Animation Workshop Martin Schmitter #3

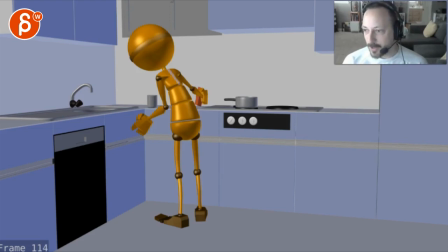You are saying he wants to put the garbage away, he's really in a flow, sure. Then he opens the door and his child, I think his children is there but I think you just mean his child is there and wants to scare him.
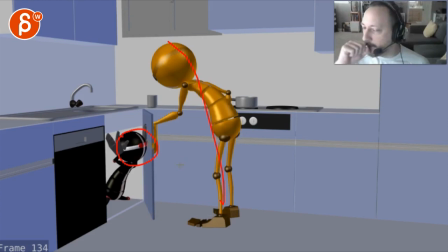This, given the colors, excuse me, you also say it's a placeholder but that's i was wondering like what that pose is but with the red eyes and the black this to me is more like you know it's like uh it's a thief or someone but then because of the ending
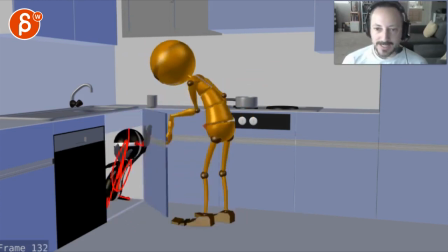he's knocked out or dead so for those that are watching it's his child that tries to scare him he is so freaked out right he's doing really he's closing his door really really fast in his reaction and basically
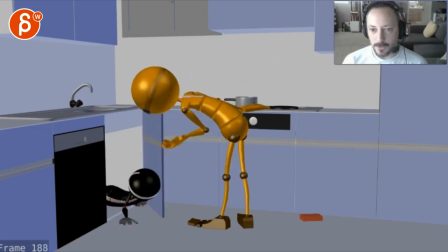knocks the child unconscious and then when it opens, this happens. I think it's just fairly confusing. I mean, he is smaller in scale, but it's
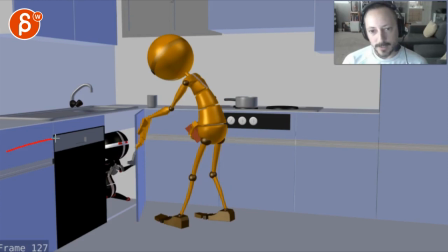a bit tricky, you know? I mean, it's like you want to put this door over there and make this a bigger door. You know, and even if it's not an opening door like this, it could be a door that kind of folds.
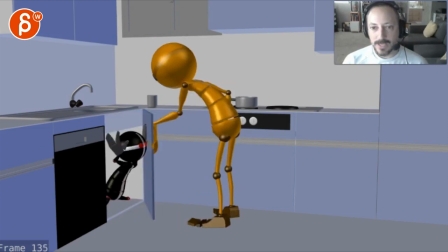I would just give, I would find a way to give this character more room and you can potentially again uh scale it down even more and then definitely have the same color so just visually understand that they're connected this just gives me a weird thief
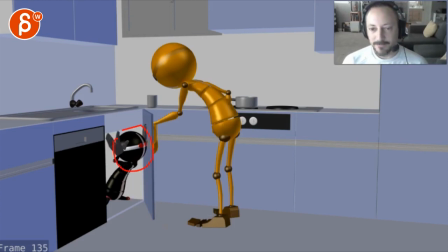robot droid vibe you know i mean so let's not know if you want to see the kid okay so yeah i would i would give this more room make him smaller so that we just see We have room for more clear poses.
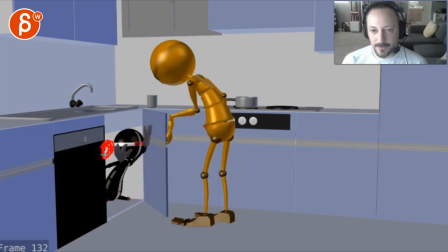And when you open this, I would have the kid in very, very clear poses of potentially arms. You know, again, I can't draw. I'm going to be horrible at this. The point being that there's a clear pose of the character waiting.
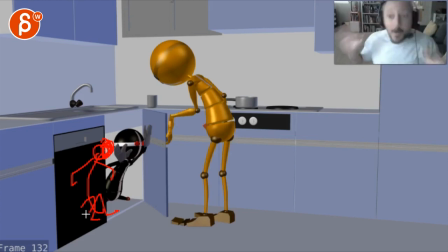Anticipate. This can be over two, three frames. This and go, and you can see the animation, the hands doing this, going, right? right so that it's clear that the character is alive doing this
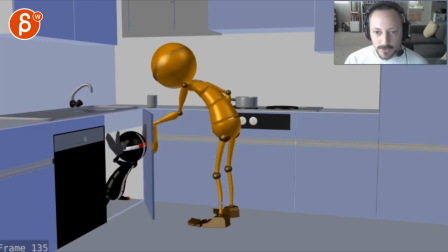and then when you close this you're
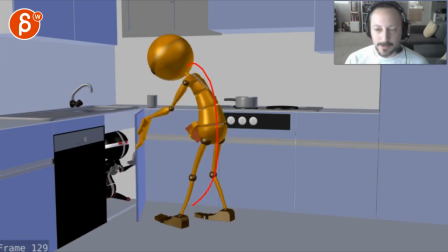talking about also how the timing is between this I still stand by what I said before where let's make them
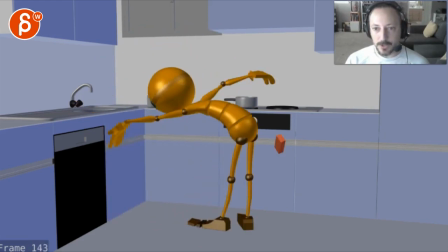happier but what I said here about this is too slow and you said you're not a fan of this I don't mind I wouldn't maybe stretch out this as far I think you're okay with this more bent But I like this being far away.
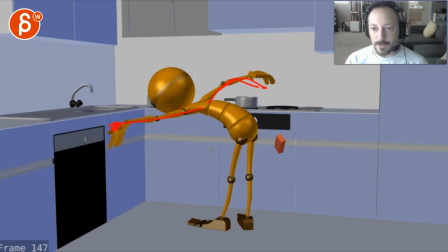He wants to get away from the door. But I will give this a little bit of a jump back. Maybe, again, legs a bit in the air. Just a bit of a, holy crap. Like, it's more freaked out. And you don't have to.
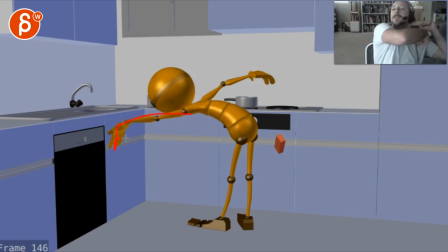The thing is, he can freak out and go on his way back. Slam the door. And that will probably make for greater contrast of him in the kitchen. Or subdue, maybe a little bit of bounce in there because he's happy. And then you have that sudden explosion of, holy crap. goes back and really shuts that shuts that door and what you could do again this
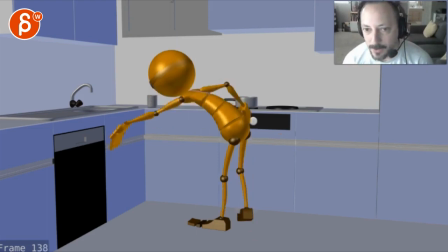changes a lot but just as a thought I have right now what if he jumps back slams that door a big arm move so the door slams goes but then slowly opens again and then this happens meaning
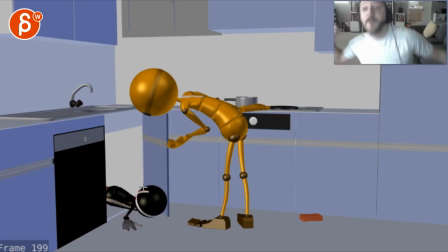he opens the door goes what in the crap jumps back slams the door the door hits the kid but because the door opens again slowly like that you see you see the kick going